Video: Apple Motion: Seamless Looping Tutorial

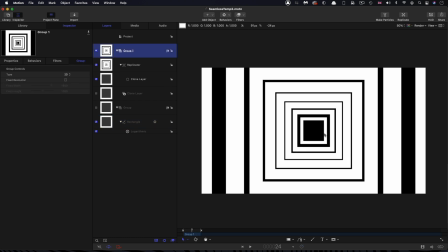739s
So now what we can do, if we want to actually disguise that at the back there, we can come to the top of that group. We can select the rectangle tool and we can draw, holding down the shift key, we can draw a rectangle like that.
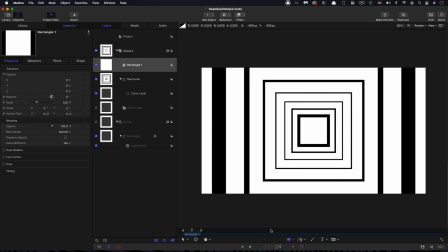753s
Come over, make sure to center it up. And then they will appear from behind that rectangle.
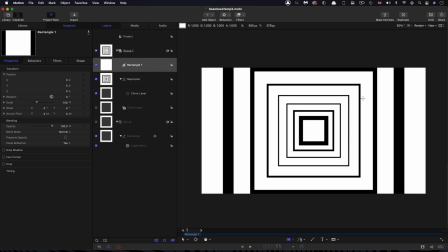760s
And in some ways, that's actually quite good. I'll come back to this in a second. I want to now talk about colour. As I mentioned, we can't actually use the replicator. We could, you know, in theory, kind of come to one of these gradient options here, but that's actually going to create glitches in the loop.
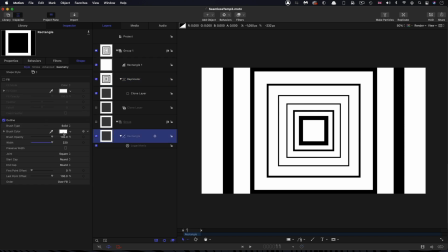778s
So I'm actually going to come to the rectangle itself and the colour of the outline. And let's come to the first frame.
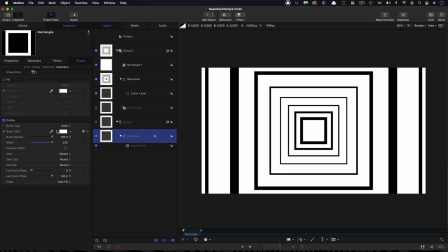785s
Let's set a keyframe for that colour. I'm going to pick orange. Then I'm going to come to somewhere in the middle, it doesn't really matter. I'm going to pick cyan.
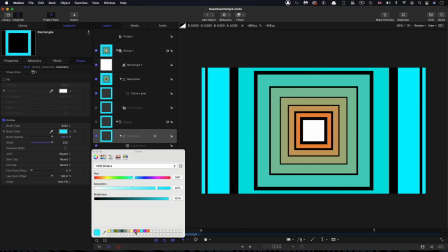797s
Then I'm going to come to there maybe and pick this purple and come to the end and pick orange.
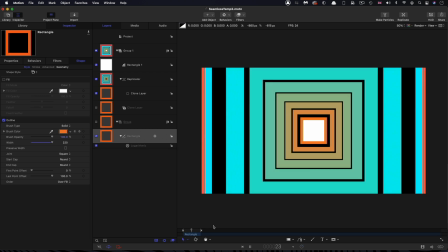805s
And the end result is something like that.
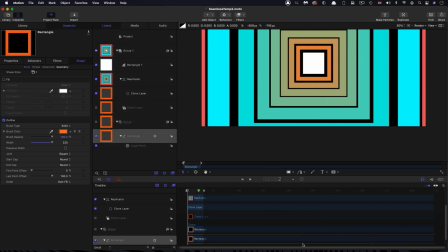808s
And if we come to the timeline editor, we can adjust the spread of those colors by adjusting the positions of these keyframes.
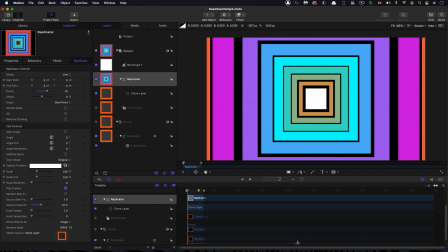817s
You'll notice I can reintroduce that purple just by moving that keyframe there.
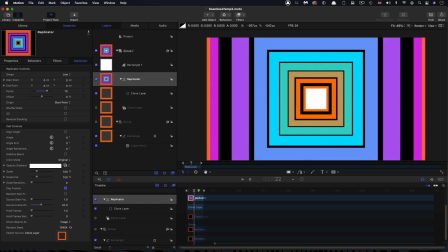822s
And now that loop works really nicely with our three different colours.
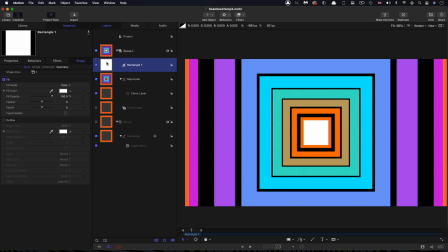826s
So there's a little trick we could do if we wanted to soften off that rectangle in the middle, that white rectangle.
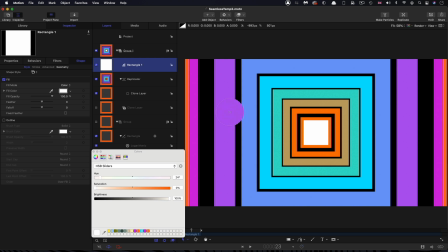832s
I mean, it doesn't have to be white. We could actually make it any colour we want. We could make it sort of purple, or we could make it orange. It would, all of these options would probably work. But let's actually go back to white.
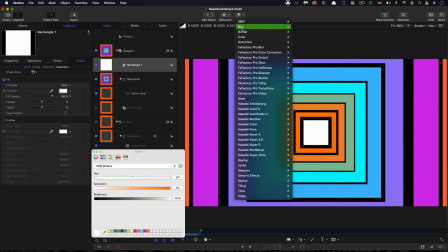844s
And I'm going to come to filters and blur and zoom blur.
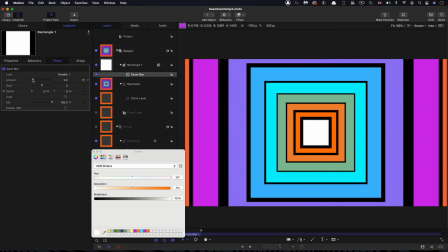849s
And then I'm going to increase this amount quite a lot. And you can see that then we get this nice sort of glow with these corners that are coming off it. They kind of help to tie it all together. I think that's actually quite a nice effect personally.
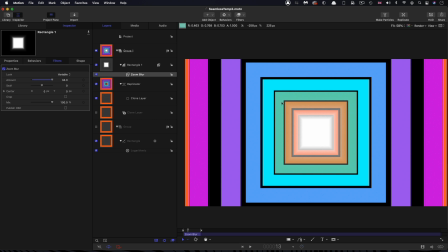865s
And then we could accentuate the feeling that these are corners here by actually adding a whole new element. So I'm going to come down here and select the line tool, hold down the shift key to draw a nice straight line like that.
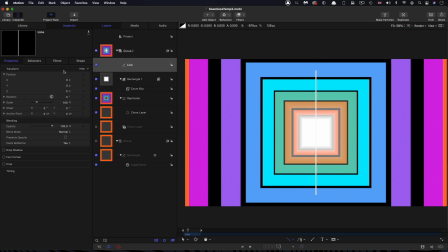881s
Let's just center it up. And then I'm going to come to object and replicate. I'm going to select circle for the shape and outline for the arrangement. I want to turn on align angle. And we only want 4 points, obviously, because there's only four corners.
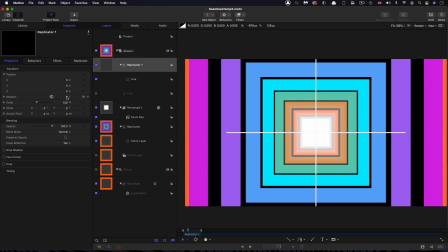900s
Let's come over and rotate this through 45 degrees. Let's quickly come back to that line.
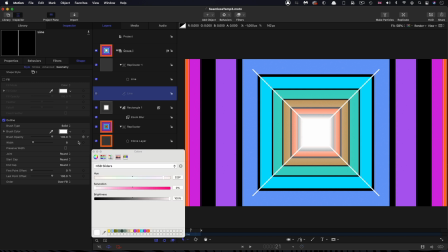906s
And I think I want to make it black. Come back to the replicator.
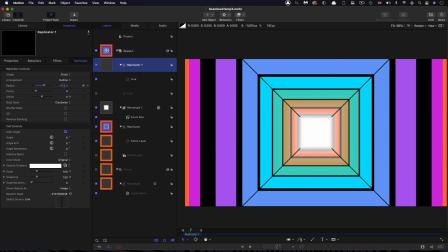910s
And we just need to scale this out a bit till it's sort of sitting roughly there in terms of this box at the back. And then we also need to move that box above it. So it's kind of just all fading off like that.
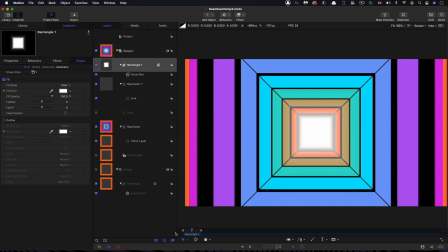923s
And the net result is something like that. And of course, what we could do is we could group everything.
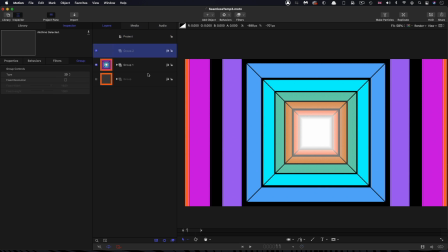930s
So make a new group, click new group, put everything into that.
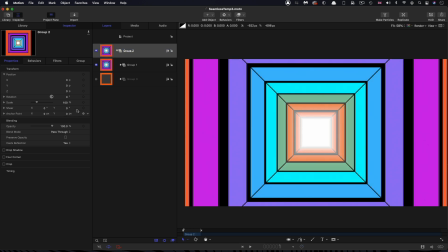934s
And then what we could do is we could rotate that entire group through 90 degrees, for example, over the duration of the loop. So come to the first frame, set a keyframe rotation, come to frame 49.
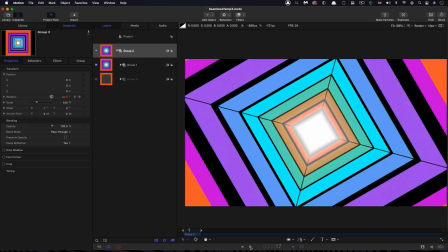949s
So frame after our loop is finished and set that to 90. And then the result is this, probably the wrong direction.
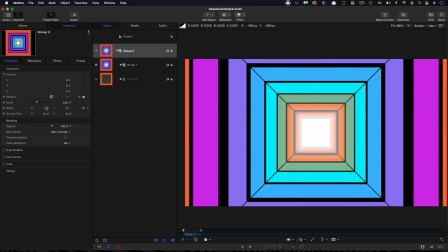958s
We should probably go for negative 90 there. So there you go. I haven't really thought about this design. It's really just to give you an idea of the potential here.
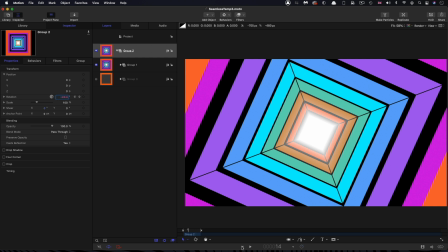968s
But the point to make here is that because we're rotating the square through 90 degrees, or it could be in multiples of 90 degrees, we're effectively disguising the loop because the square rotated through 90 degrees looks exactly the same as it not rotated. So that's why that little rotation loop is actually working.